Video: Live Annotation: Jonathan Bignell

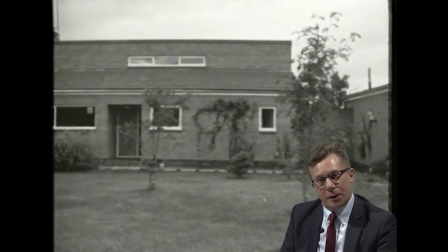28:54 This movement from left to right across the space of the street, moving towards the house, matches the left to right movement of pans that we've seen the camera perform before in the program. In fact, there are a lot of them. The one that this might remind us of most is that early pan across
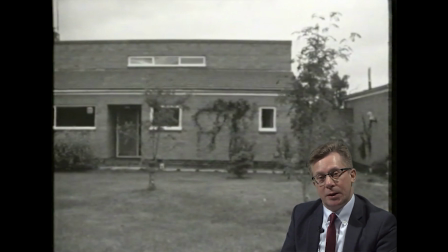29:13 the Northumbrian cottages that Baker said partly inspired his design. And that movement across a brick, or I think it was originally stone frontage, makes a visual parallel between that design inspiration and this finished product.
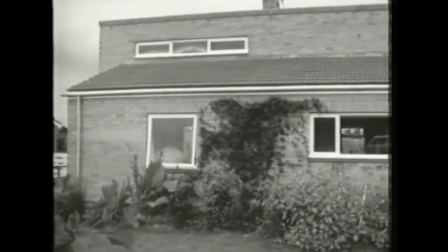29:31 The vernacular cottage theme seemed to me to ask for no large windows on this front, and another factor is that it's south-facing.
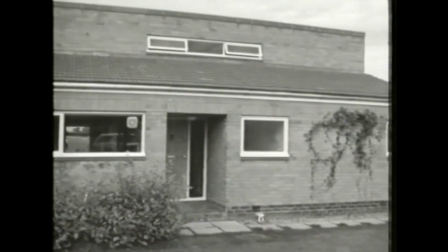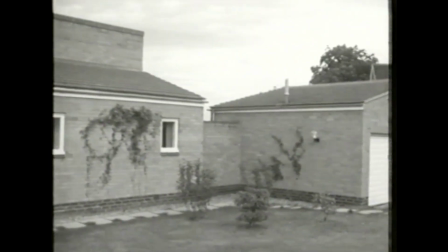29:46 And here we can see how the garage is wrapped round to terminate this view.
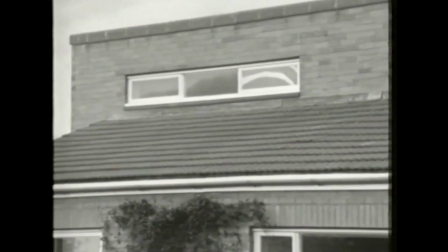29:55 These clear-story windows increase the sense of stretching and further the linear idea.
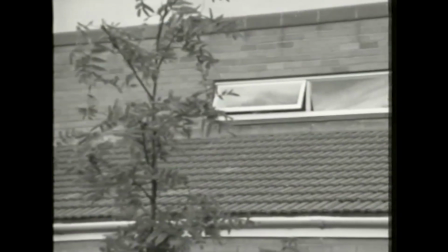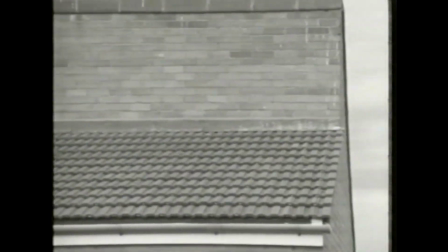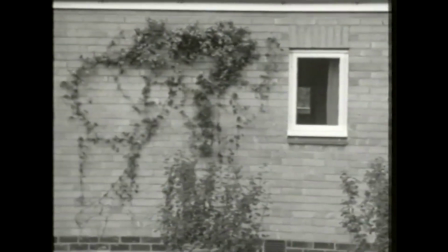30:13 This part of the design stops here, and this bedroom window marks the fact.
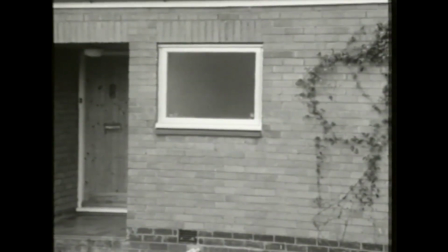30:18 I was using standard windows, and this almost square bathroom window has a neutral role in the composition.
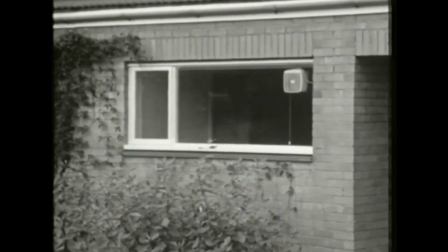30:27 The kitchen window is long and gives a good view out, and takes up the general linear theme of the composition.
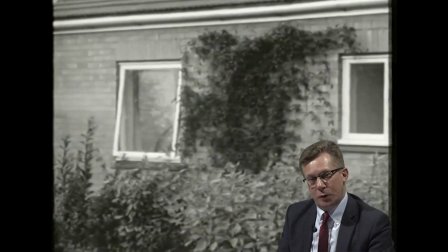30:38 When we see closer shots of the doors and windows of Baker's house, moving from that wider landscape to the detail of the building itself, those doors, windows, walls, roofs, much more clearly geometrical forms, square and rectangular forms,
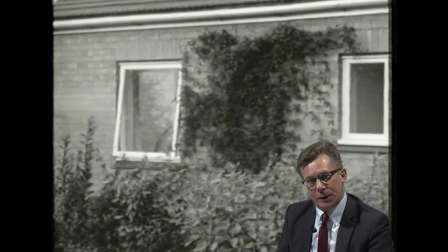30:58 that are very different from the open landscape and its natural curved forms that we saw in the earlier shots about the house's local environment. So I think the house in these sequences with windows and doors seems much more disconnected
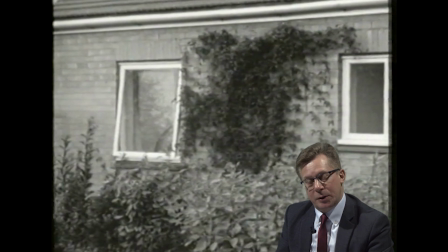31:17 from that broader scene that Geoffrey has argued that it wants to connect with and to be embedded into. So there's a tension between the three-dimensional spatial depth of landscape versus the kind of flatness of surfaces and geometry,
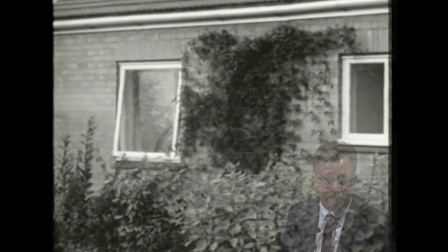31:33 the graphical style of the house's design.
This window is deeper than the others because it's special.
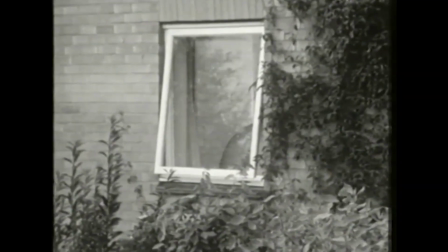31:38 It's part of the library, and the shape fits between bookshelves rather well and gives a good view out from a sitting position.
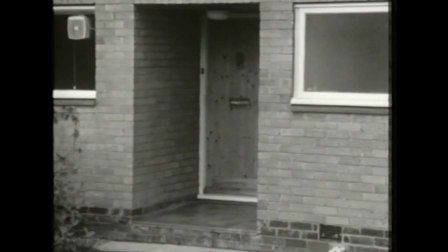31:45 The doorway is an incision into the form because I wanted to take the circulation funnel idea outside.
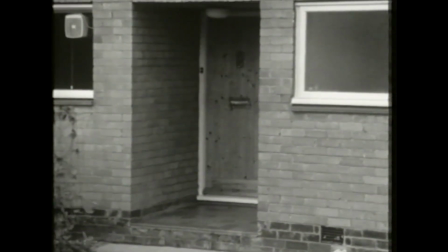31:52 I wanted the entrance to give a feeling of penetration, so that we don't just go through a door, but we have a transitional situation that's part inside and part outside.
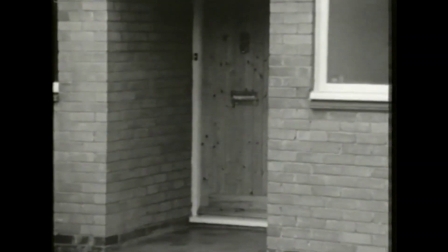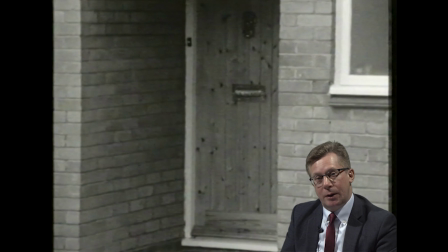32:08 In addition to a panning movement that discovers the house, we move into the front door, and the zoom towards the door matches the movement of the imaginary visitor to approach the building and enter it.
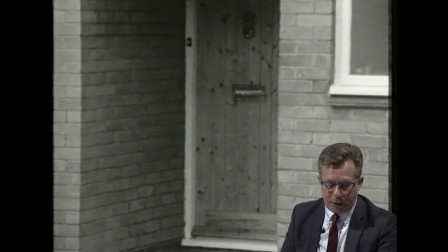32:26 So the zoom is a kind of visual expression of the penetration that Baker talks about of the door into the house.
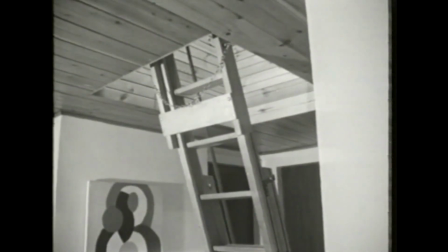32:36 On entry, we get a glimpse of something beyond, but nearer and to the right is the ladder that leads up through the funnel or light well to the attic.